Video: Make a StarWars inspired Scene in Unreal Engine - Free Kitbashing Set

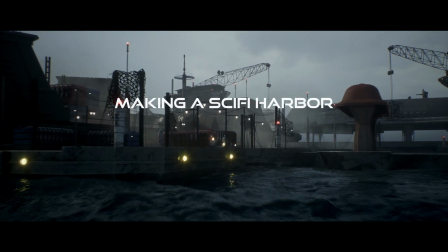[0:00]
Today we are going to make a sci-fi harbour in Unreal Engine. This scene is of course heavily inspired by the Mandalorian series.
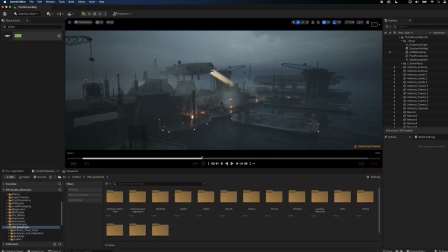[0:07]
I really love that used, gritty look of the locations, so to make things easier for me and you,
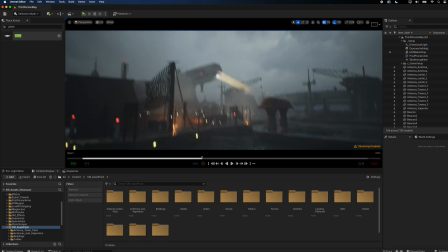[0:12]
I made a free Kitbashing set containing buildings, antennas, platforms and all sorts of useful things.
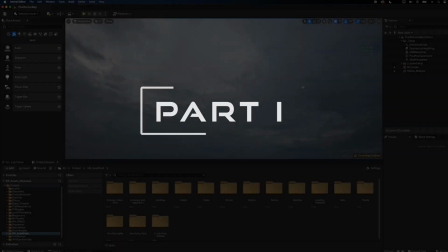[0:19]
You'll find the link in the description below. Part 1. Setup. For my sky, I used a simple HDRI backdrop.
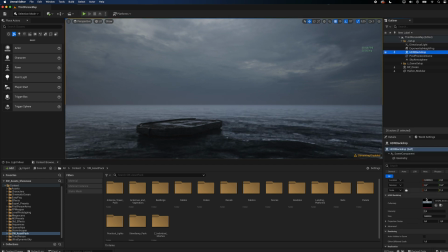[0:26]
You can of course use the built-in cloud system, but I think a real sky is always going to look more realistic. To give the scene some depth, I used exponential height fog with the color I sampled from the sky. The directional light in my scene acts as the sunlight. Since the sky is very cloudy, I set the intensity to 1.
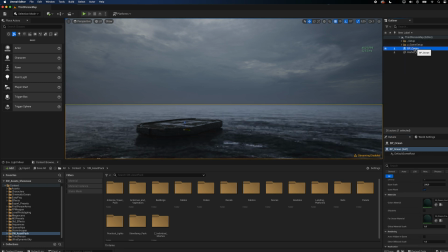[0:44]
The sky atmosphere actor makes sure everything works together at the end. Lastly, I added a post-process volume to disable the auto-exposure.
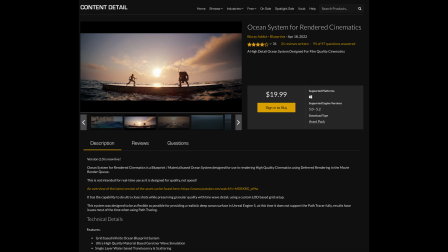[0:52]
For the ocean, I used a blueprint called Ocean System for rendered cinematics.
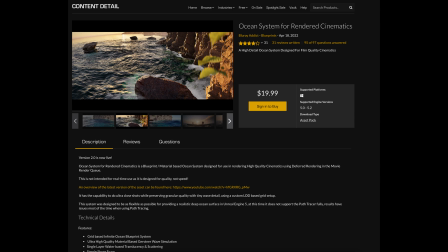[0:57]
It's available on the Unreal Marketplace and worth every penny. It really affects the performance of your system, so don't use it for games.
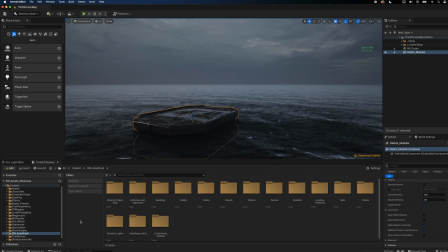[1:05]
But for cinematics, it's really, really good. To get a better sense for scale, I always make sure to add a mannequin into my scene.
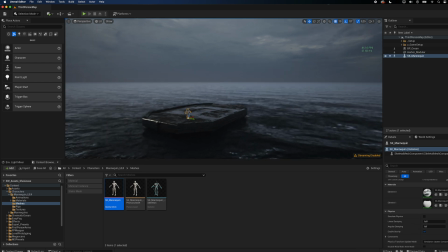[1:12]
This is especially useful if you use assets from multiple sources and some of them have the wrong scale.
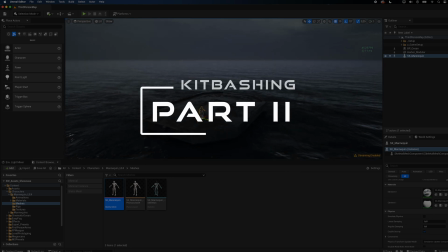[1:19]
Part 2. Kitbashing. Now this is the real fun part.
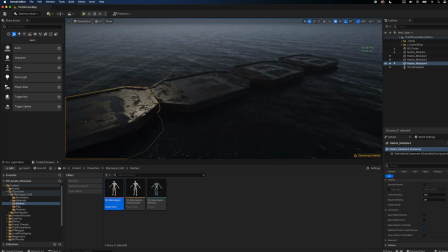[1:23]
I started by duplicating the modular harbour pieces and added a few other landing platforms.
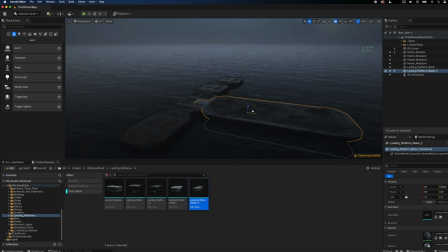[1:28]
To give the scene a bit more variety, I added some of the other landing platforms and submerged them into the ocean.
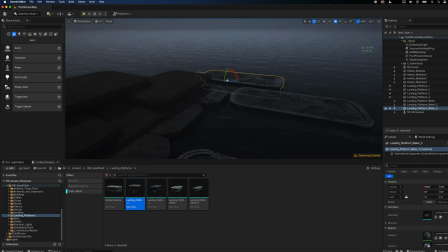[1:34]
Then I duplicated the meshes and changed the height to create different levels. The buildings that come with the pack don't look like your typical Star Wars buildings.
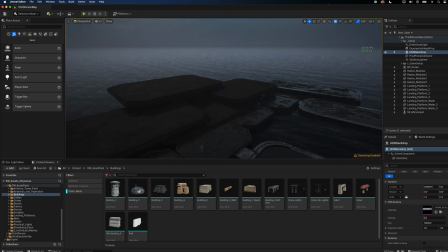[1:42]
They are much more generic, so they can be used in all sorts of environments. This one fits the tone quite well, so I added a few of them.
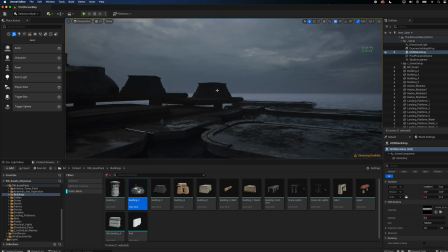[1:50]
Make sure to rotate each instance so it doesn't look repetitive. I added another building, a gate, and finally some cranes.
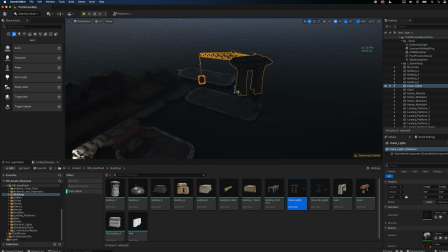[1:57]
If you want to modify the cranes, you absolutely can, because I included the individual parts of the mesh in a different folder.
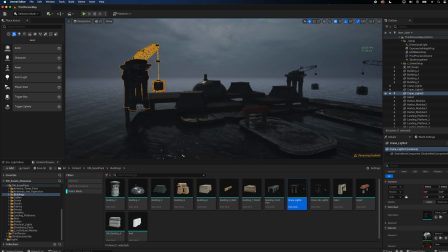[2:04]
This way you can change the load or even animate the whole thing.
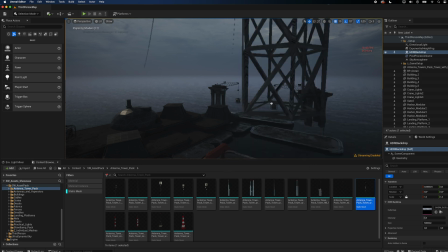[2:08]
I also included my antenna tower pack, which features quite a few very simple but good enough models.
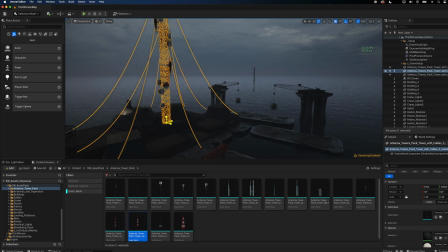[2:14]
They might not look real up close, but are perfect to create more details in the background.
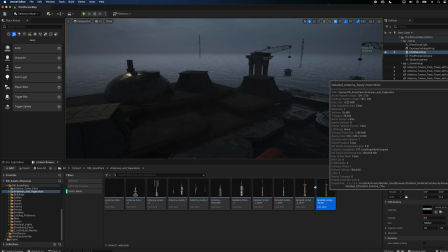[2:19]
Next, I added antennas and evaporators.
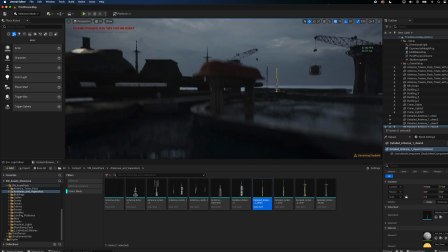[2:22]
You can find these things in almost any Star Wars environment, which makes it super easy to instantly get that Star Wars look.
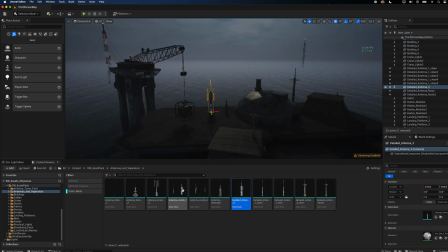[2:29]
I even included two assemblies that are connected via cables, which makes populating a scene quick and easy.
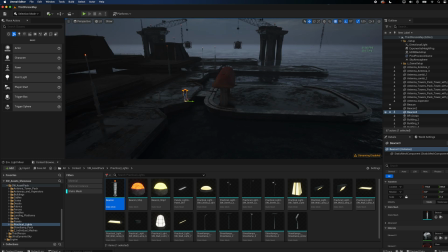[2:35]
The pack also comes with practical lights. From beacons and street lamps to interior lights, this folder contains over 20 different meshes.
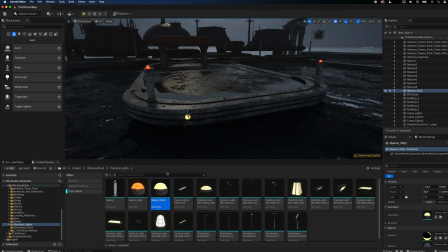[2:44]
Especially the red and yellow lights designed for spaceships and other surfaces are a great and easy way to add more visual interest.
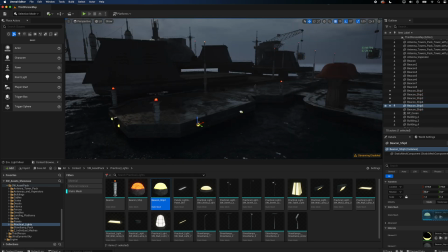[2:51]
Activate surface snapping and simply drag and drop the lights onto your mesh. Next, I added containers.
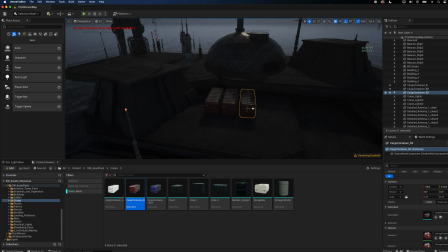[2:57]
You can easily duplicate them all over your scene and change the mesh and material later to add variation.
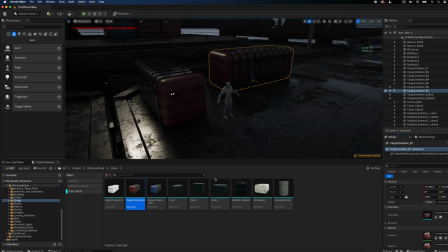[3:03]
Also, don't forget to rotate and scale them so they don't look too uniform. I added more boxes and decided to put these lights on them so you can actually see them.
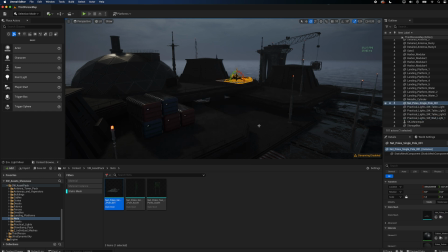[3:13]
The silhouette of the scene was still way too clean and empty, so I added these poles with fishing nets on them.
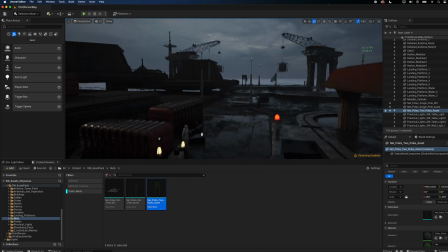[3:18]
The cool thing about them is that you can use them in almost any environment, even the ones where they technically don't make any sense.
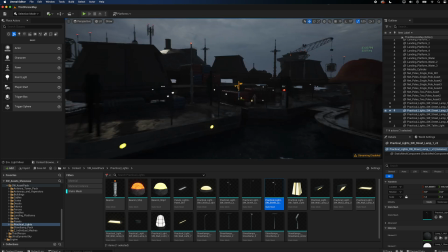[3:27]
After adding more streetlights and adjusting the fog settings, I thought it would be nice to actually have a spaceship on one of those platforms.
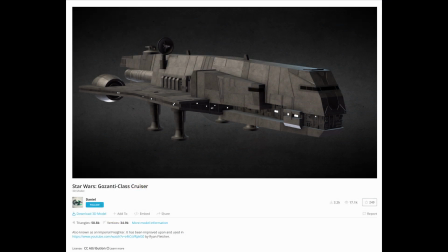[3:34]
This 3D model of a cruiser is available for free on Sketchfab.
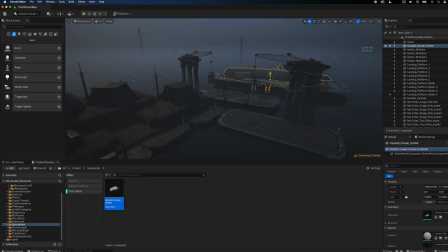[3:38]
I retextured it using Substance Painter and in no time my scene looked a lot more complete.
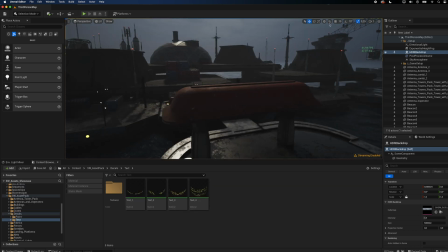[3:44]
To add a more personal touch, I used my custom decals of random alien text.
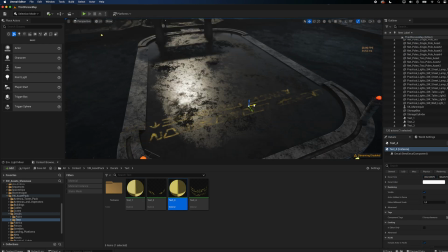[3:49]
Again, make sure that snapping is activated. Lastly, I want to show you the power of the different cable meshes that come with the asset pack.
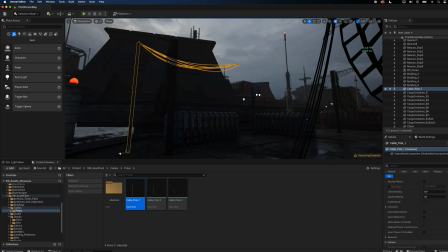[3:57]
For regular power lines, there are three different meshes that you can easily duplicate all over your scene.
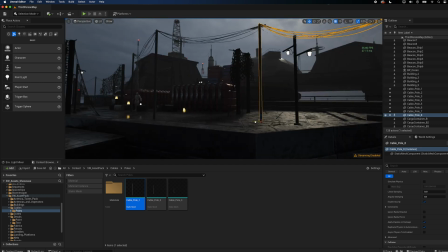[4:03]
Besides the antennas, fences and nets, this is another quick and easy way to add interesting details to the silhouette of your scene.
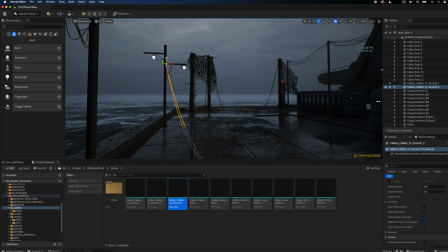[4:11]
Besides power lines, the pack also comes with cables that you can stick to any buildings, wall or antenna.
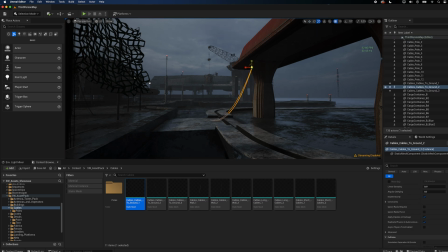[4:18]
Make sure to deactivate snapping and simply drag and drop the cable to your mesh. Rotate and scale it and you get a bunch of hanging cables.
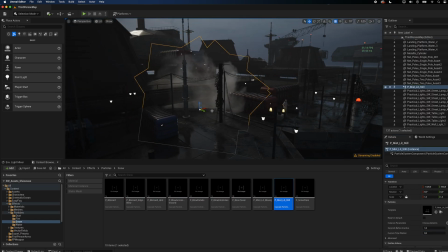[4:26]
Now it was time to add a bit more depth and life to the scene. For this I used smoke and mist particles I found online.
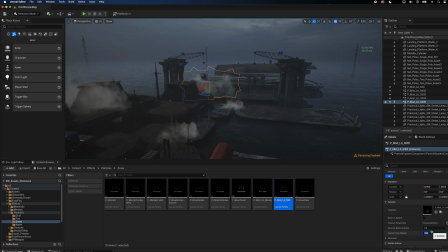[4:33]
Of course you'll find the link to the assets down below. Scale them, rotate them and play around with the custom time dilation.
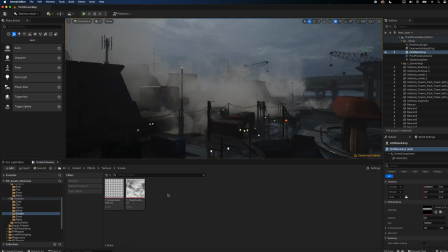[4:40]
To tone down the effect, I reduce the opacity by opening the particle texture and reducing the max alpha value.
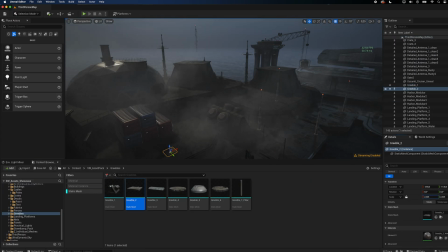[4:47]
I still wasn't happy with my scene, so I added more greeples.
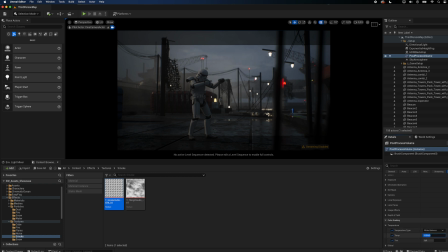[4:52]
I also like to color grade directly in Unreal, so I get a sense of what my scene is actually going to look like in the final render.
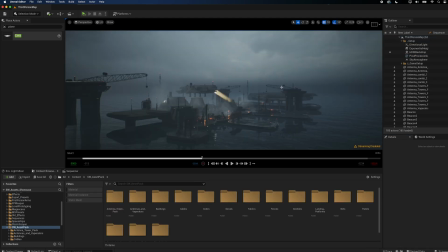[5:00]
Finally, I added multiple point lights across my scene, which in my opinion really helped bringing it all together.
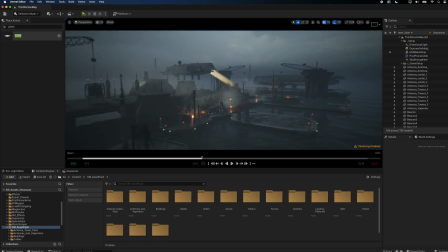[5:06]
I also duplicated the spaceship and added some lights to it. And that's my final scene.
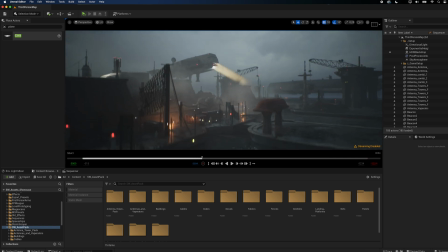[5:11]
Again, if you want to download the free asset pack, you'll find the link in the description below.
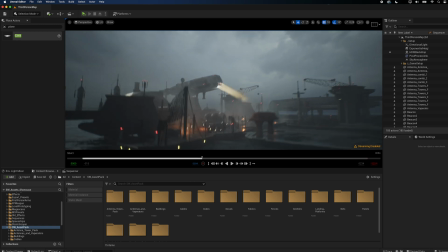[5:16]
If you have any questions or you want to see more videos like this one, feel free to leave a comment.
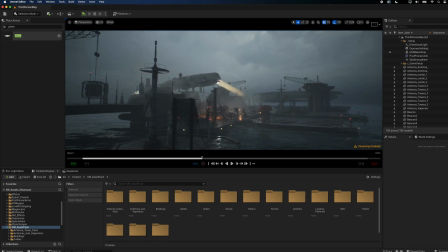[5:21]
Until then, make sure you watch either this or this video next.